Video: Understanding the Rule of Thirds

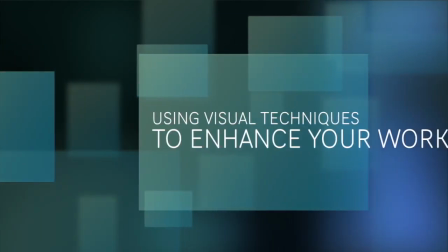0s
Hey everybody, Jason Thomas here to talk to you guys today about framing and composition, specifically dealing with headroom in your photographs and filmmaking.
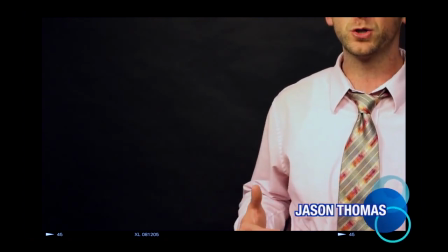9s
You'll notice right away that there's a problem visually with the way I'm being filmed right now.
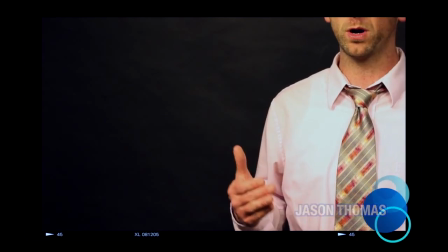14s
If you take a look at the headroom and where I'm placed physically in this shot,
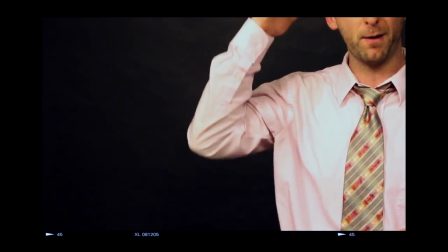18s
I'm a little off center and I probably don't have enough room over the top of my head to make me look aesthetically balanced and proportioned.
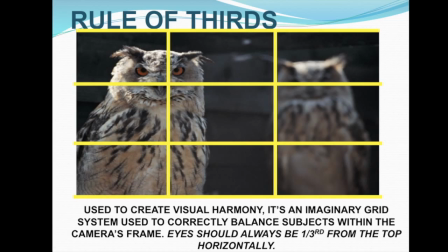26s
So what we need to do is correct that right away. So one thing we'll do is we'll probably pan back over a little bit,
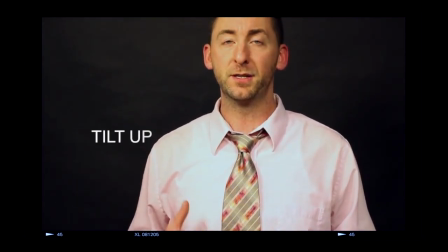32s
and we'll also tilt the head of the camera upwards to make me look an accurate height, which is about 6'1".
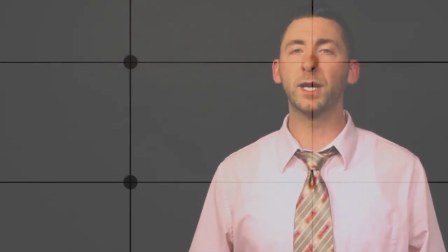39s
Now you'll also notice over top of me, I've overlaid a grid system that is laid out into quadrants.
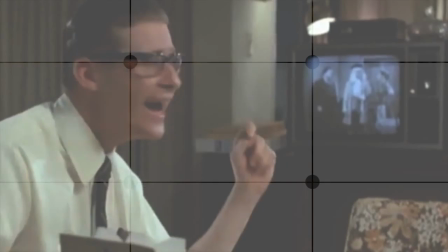45s
It's called the rule of thirds grid, and what we use that to do is create the golden mean or balance physically.
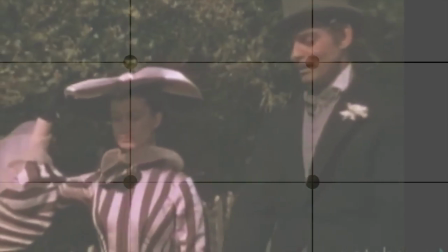50s
Now, what I'll make sure I do if I'm a photographer or a filmmaker is that I line up my subject of interest on top of one of those grid marks.
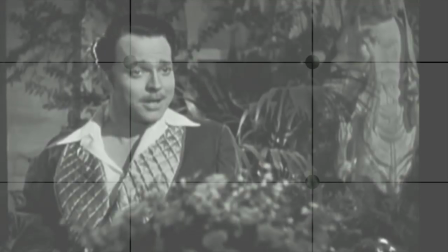59s
So the intersections that are in front of me, my eyes or my head or whatever I'm supposed to look at should intersect with where those boxes intersect.
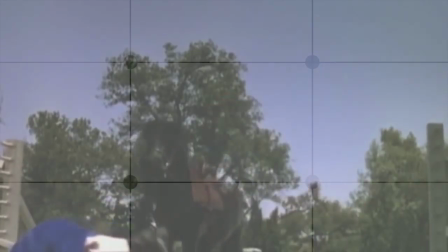67s
There are 3 boxes on the bottom, 3 in the middle, and 3 on the top. The screen is split up into thirds, both left to right and up and down.
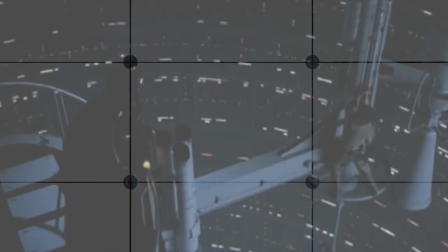74s
By finding those intersections, you'll create more visual interest throughout your piece, and you'll guide the viewer's eye to where you mean them to look at the most often. Now, when you deal with people of height and you deal with people of a lack of height, what you need to do is represent them realistically and truthfully.
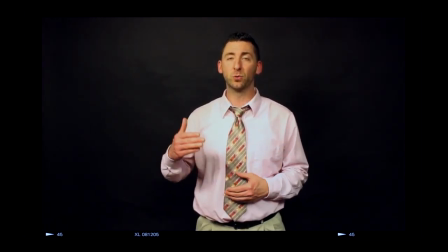90s
So if I'm a taller individual, I want to make sure that I'm kind of close to the top of the frame,
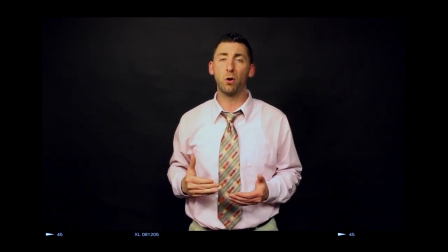96s
but not so much so that I'm being cut off and look way too tall, touching the top of the actual frame of the visual field. Now also, if I'm a little bit shorter, that also creates a problem. So if you take a look next to me, I have a lot of empty space.
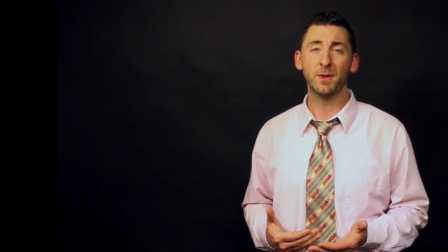111s
And if I was to place someone who was a little bit shorter next to me, they're going to look a little bit out of balance.
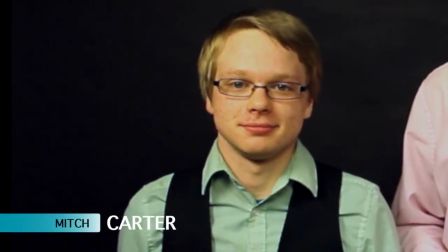116s
So, there's somebody shorter. So look at the mismatch here in terms of the height in the composition.
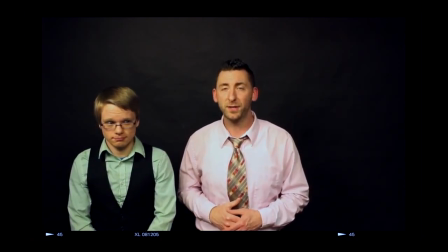121s
So what I would need to do, if I'm the camera person, most likely I would tilt the camera a little bit so that my head is closer to the level of his head.
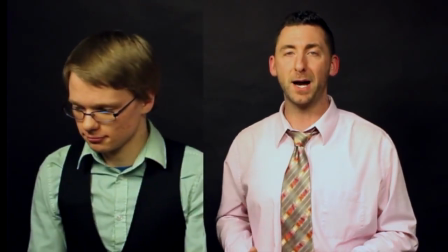129s
Or vice versa. I might place somebody who's next to me on top of a crate or a box to boost them up so their eye level or head level is even with the top of mine.
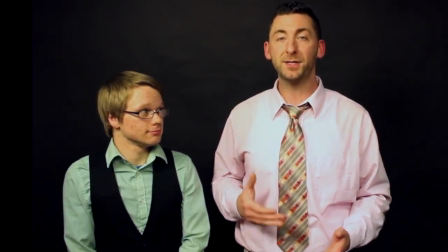138s
And doing things like that create proportion and balance and a little bit of symmetry in your photos or films. So that is how you create physical proportion and balance in your work. I'm Jason Thomas. Thanks for watching. Have a great day.